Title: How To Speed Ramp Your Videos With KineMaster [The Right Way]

Speed ramping should always be used to show the evolution and development of your story, not just to speed up something just because. Anyone can do that. Speed ramping is more of a concept than just a visual effect. Regardless of your editing software, you can apply these principles to any project that you are working on. For example, let's analyze the introduction video that you just saw, to learn how to implement some basic rules to accomplishing these techniques. We are going to break it down into three parts. Number one is going to be the music and the anticipation, and how this can set the tone for your story. Number two, on-camera transitions, transitions, and sound effects. And number three, your story. Without any further ado, let's go under.
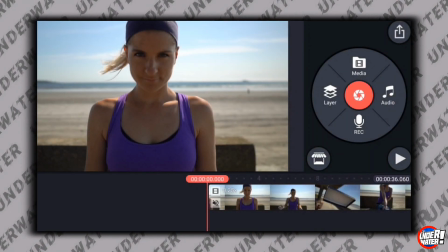96s
Angels review on the safe side. For those of you that don't know how or where to change the speed on KineMaster, this is how. Once you have your clip on the timeline, you're going to tap on the scissors button.
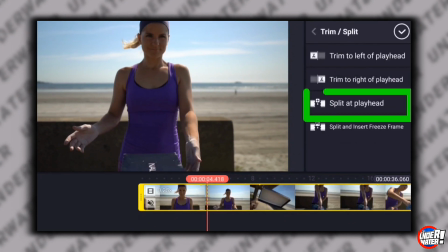107s
then you're going to tap on split a playhead you're going to split your video right at the part where you
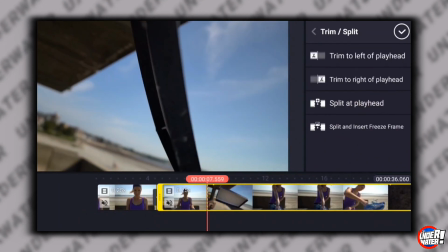113s
want to change the speed tap the speed button and change it to the desired speed
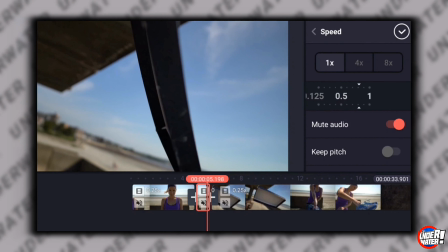119s
and like i mentioned at the beginning speed ramping is more of a concept than just a visual effect and with that
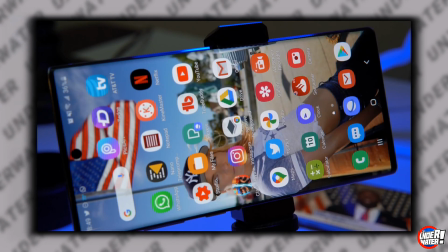126s
out of the way let's go down to business so the first thing that you're going to do is you're going to open kinemaster you're going to tap on the plus button and
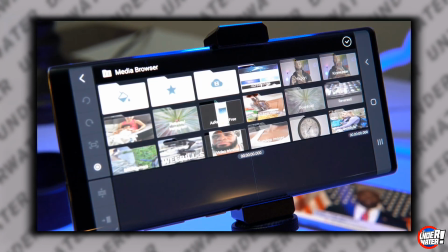133s
you're going select 16 by 9 if this video is for YouTube. The step number one to speed ramp your video the right way is gonna be music and anticipation.
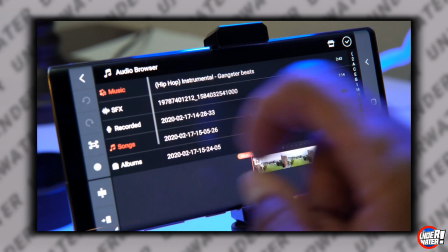141s
So the very first thing that you need to do for your speed ramping video is selecting the right music.
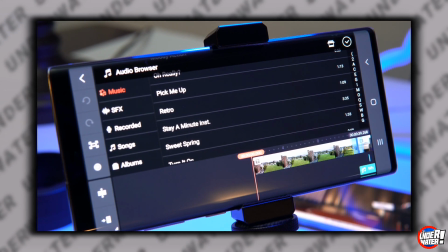147s
Listening to your music will allow you to visualize the camera movement that you are want to perform and the flow of your story.
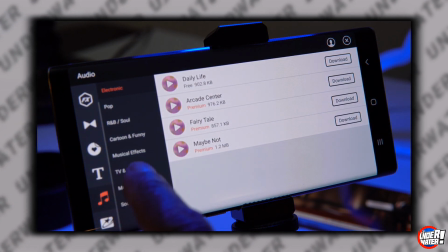154s
So this is very important. You can use any song provided to you on KineMaster including the asset store so you
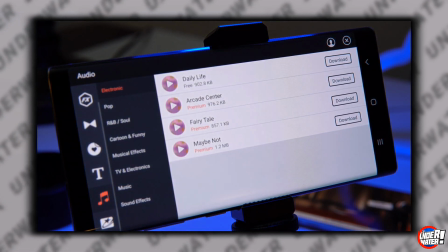160s
click over here and you can choose any song from the asset store
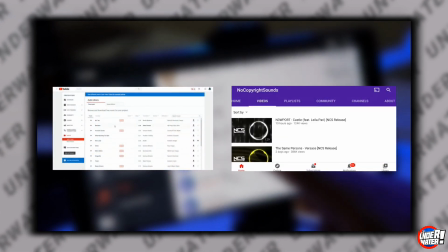166s
or you can use any youtube copyright free music site and you can start with
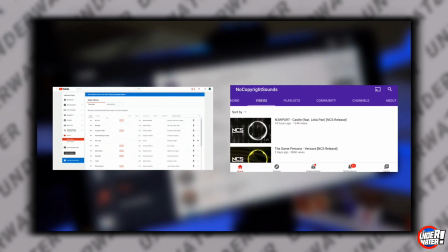171s
the youtube music library or no copyright sounds or icloud just
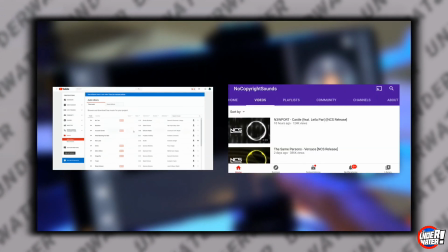176s
make sure that you follow all the rules so you don't get any copyright strikes and the links for the sites that i use to get free music are listed on the description
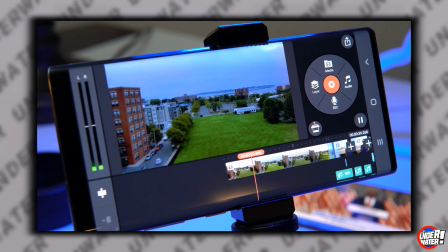184s
box below okay the first part of the video was the anticipation of the speed ramping with the time lapse although the
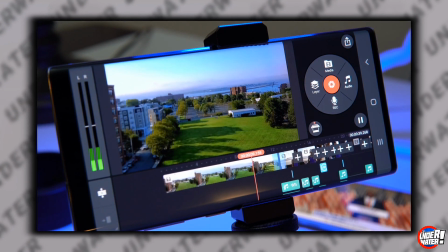191s
elements on this image are moving really fast as you can see the slow motion
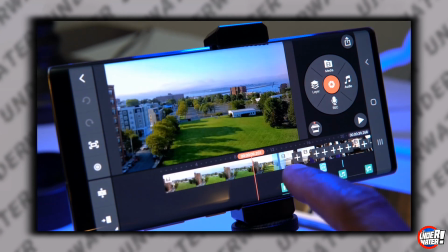196s
zooming in the dramatic music makes it feel like if they're moving
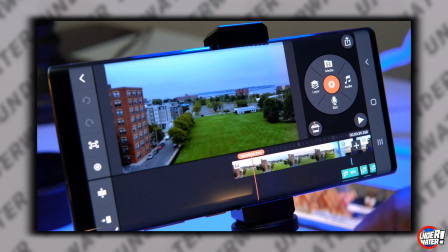201s
slower than what they really are and this is how you can set the
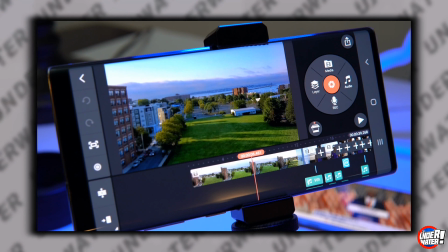206s
tone for your videos okay this is very important if you shoot your own
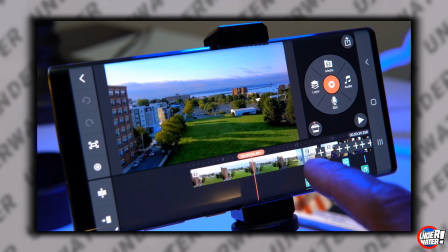210s
video rather than using a random stock footage you will have more flexibility with the things that you wanted to do.
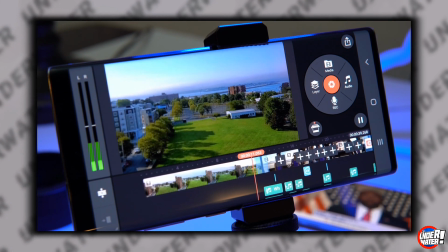217s
For example, I have my camera on my window facing the water and the rest of the story happens in the same location
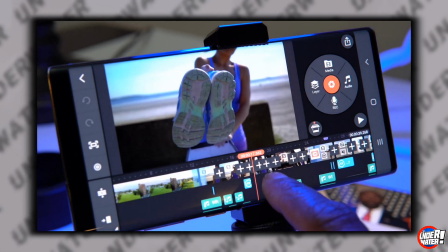224s
my opening scene was pointing to so it can organically relate to the story.
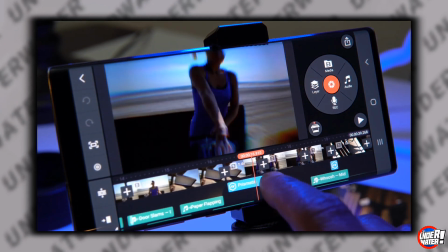229s
And the step number two is gonna be on-camera transition, transitions, and sound effect.
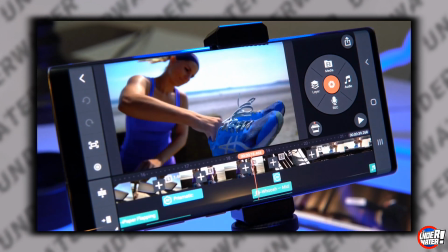234s
A rule of thumb when doing on-camera transitions is to make your movement in the same direction as the previous one.
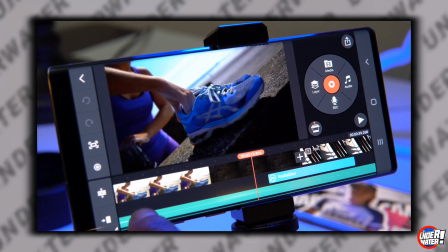241s
As you can see here when my subject puts down the sneakers I go down at the end on a circular motion down to the right and this
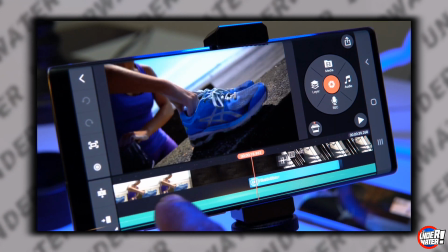250s
movement is made by the same movement on a circular motion up to the left it looks like there is a transition between the two clips but
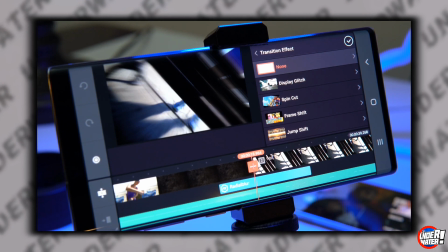259s
as you can see there's none you can use a circular motion effect as well but try not to combine
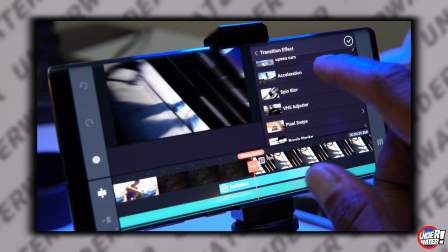265s
the two and what I mean by that is do not use an on-camera effect and also the motion effect.
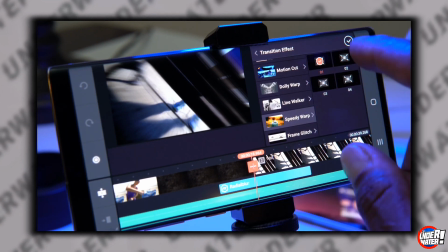272s
There are plenty of circular motion transitions available on KineMaster. And one of the most important part is sound effects.
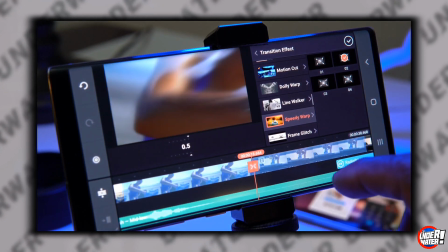279s
Sound effects plays a big role on how visually affected your speed ramping can be.
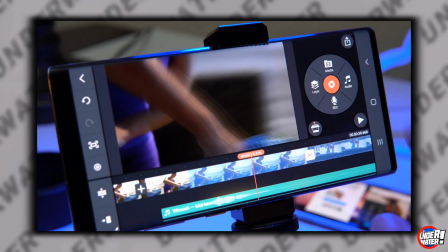284s
Here's the footage without any music.